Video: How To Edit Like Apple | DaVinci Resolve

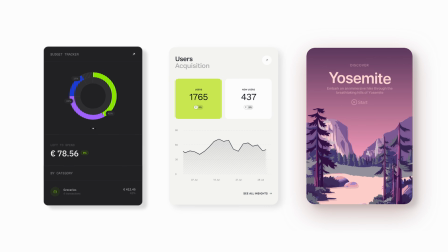Want to learn how to edit like Apple in just a few simple steps? In this video, I'll show you how to replicate their clean, modern aesthetic without spending hours on a single edit.
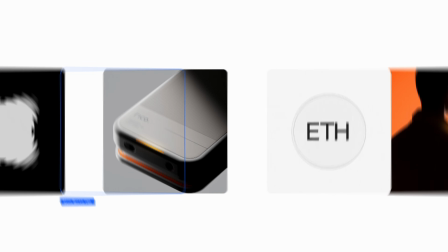This style is all about keeping things simple, sleek, and high quality. First, I want to take you through a few basic effects in DaVinci that can make your edits a lot more aesthetically pleasing,
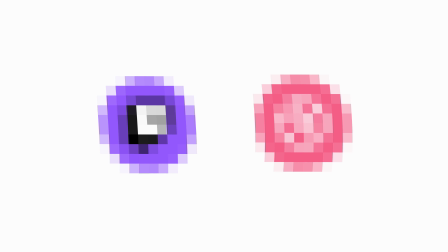but the gold is towards the end of the video where I share two websites that basically edited 90% of the intro you just saw.
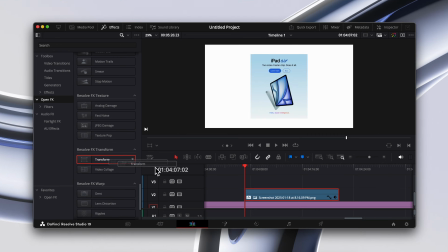First up, the transform tool. Apply this effect to any image or video in your timeline.
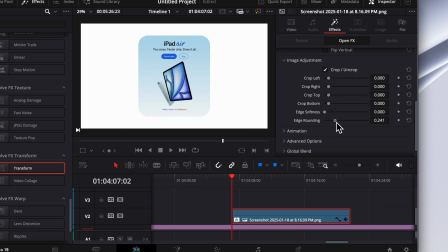Increase the edge rounding to give your assets a modern, polished feel. It's a subtle tweak, but works wonders.
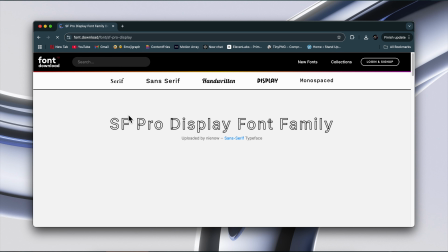Second, download the Apple font. Apple's signature font, San Francisco Pro Display, is free to download online.
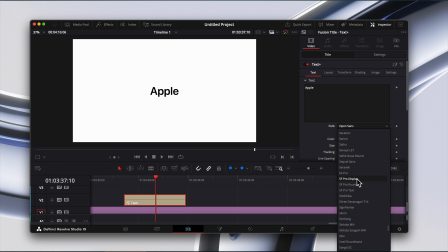Once you've added a text plus clip and set the font to San Fran Pro, you can elevate it further with gradients.
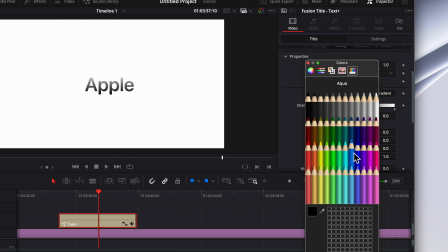Head to the shading tab and select gradient, and you can experiment with different colors to give it a premium look.
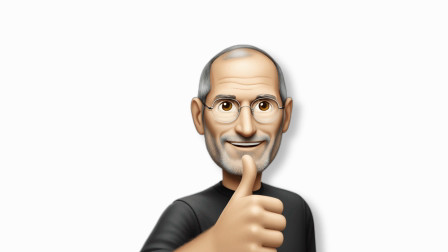Third, add drop shadows. The simple trick makes your assets appear like they're floating. Go to effects, select open effects, and drag drop shadow onto your clip.
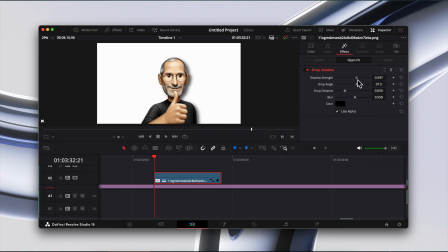Adjust as needed for a clean, professional look. Fourth, use Apple wallpapers.
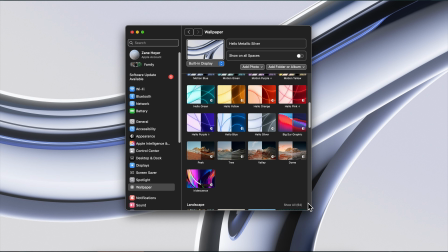Apple invests millions of dollars into their wallpapers, so why not take advantage? If you have a Mac, you can just screenshot them. If not, you can just download them online. Fifth is smooth animations. Apple's animations are all about being slow and smooth.
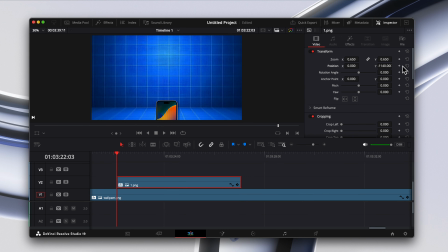Here's a quick tutorial. Select your asset and place it where the animation should start. Keyframe a starting position, move ahead a few seconds, and set the ending position.
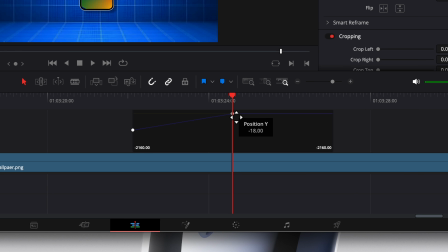To smooth it out, click the spline tool, select the animation curve, and adjust it for a gradual effect.
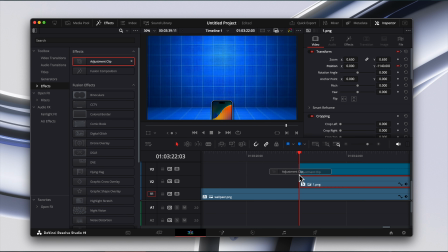To add some complexity, layer an adjustment layer over your asset and keyframe a zoom effect.
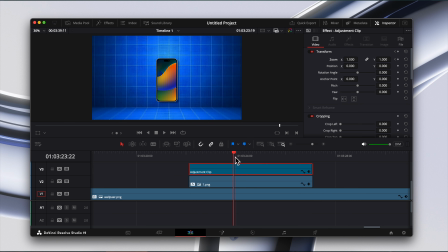For example, zoom out on the first frame, keyframe, move a few seconds ahead, and zoom in.
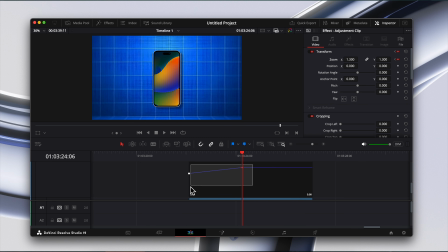Smooth it out with the spline tool for a seamless animation.
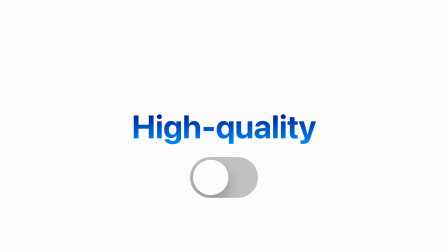Quick pause, if you're a video editor who prides yourself on high quality, high performance work, I'm building an elite team and I want you on it. I pay top rates, but I'm only looking for the best. If that's you, message me high quality editor on Instagram at Zane Hoyer.
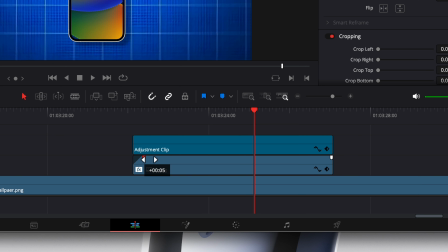Bonus tip, drag the white fade handle at the top of your clip to add a soft fade in effect. Simple, but so effective. Number six is the light shine effect.
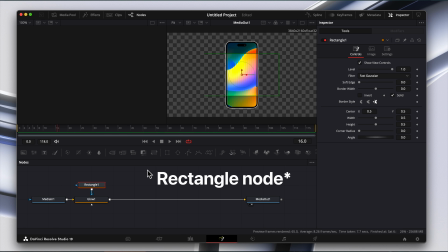Simply go to the fusion tab and add in a glow node, and then add a transform node to that glow node and size it like a skinny rectangle and adjust the settings to your liking.
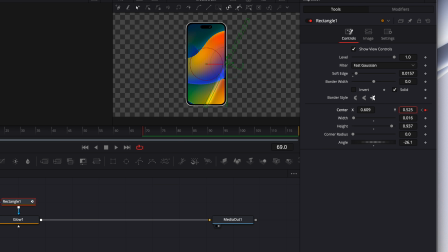And then you can simply keyframe this moving across the object. Now we're on to assets and resources. No Apple-inspired edit is complete without premium assets. Here are two must-have resources. Number one is jitter.video.
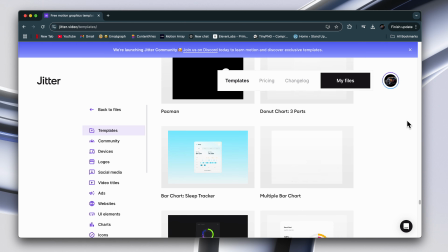This site offers customizable app icon animations, lower thirds, beautifully animated visuals, text message effects, and a lot more.
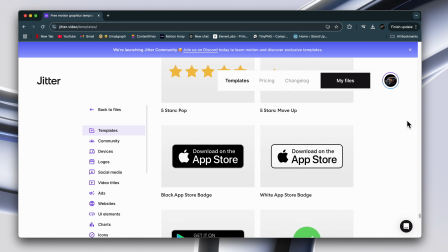Just pick what you need, customize it, and download it with a transparent background. Number two is Motion Array.
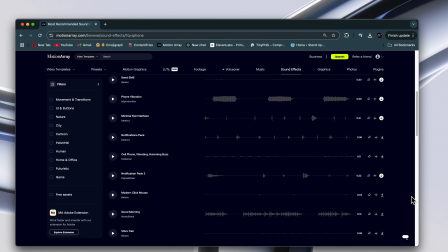Motion Array is not only perfect for the hundreds of Apple sound effects and premium music,
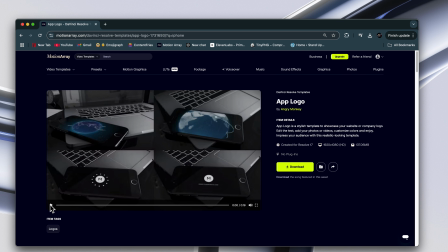but if you go to Video Templates and search iPhone, you can download pre-made 3D rendered assets that you can import into your footage,
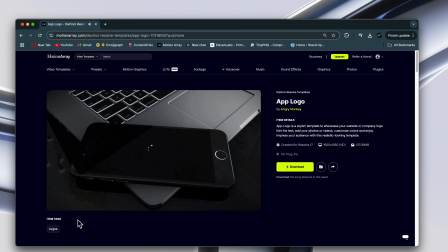and it instantly makes your edit look like a $10,000 project. A quick third one would be screenshots and Canva.
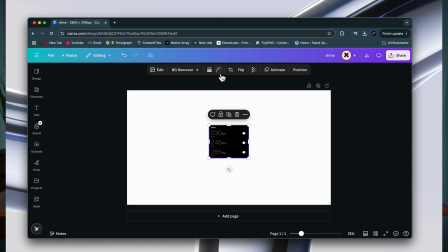A lot of the time, I'll simply just screenshot different things in the Apple UI and then I'll edit them in Canva. This is one of my favorite editing styles because it's simple, sleek, and incredibly effective.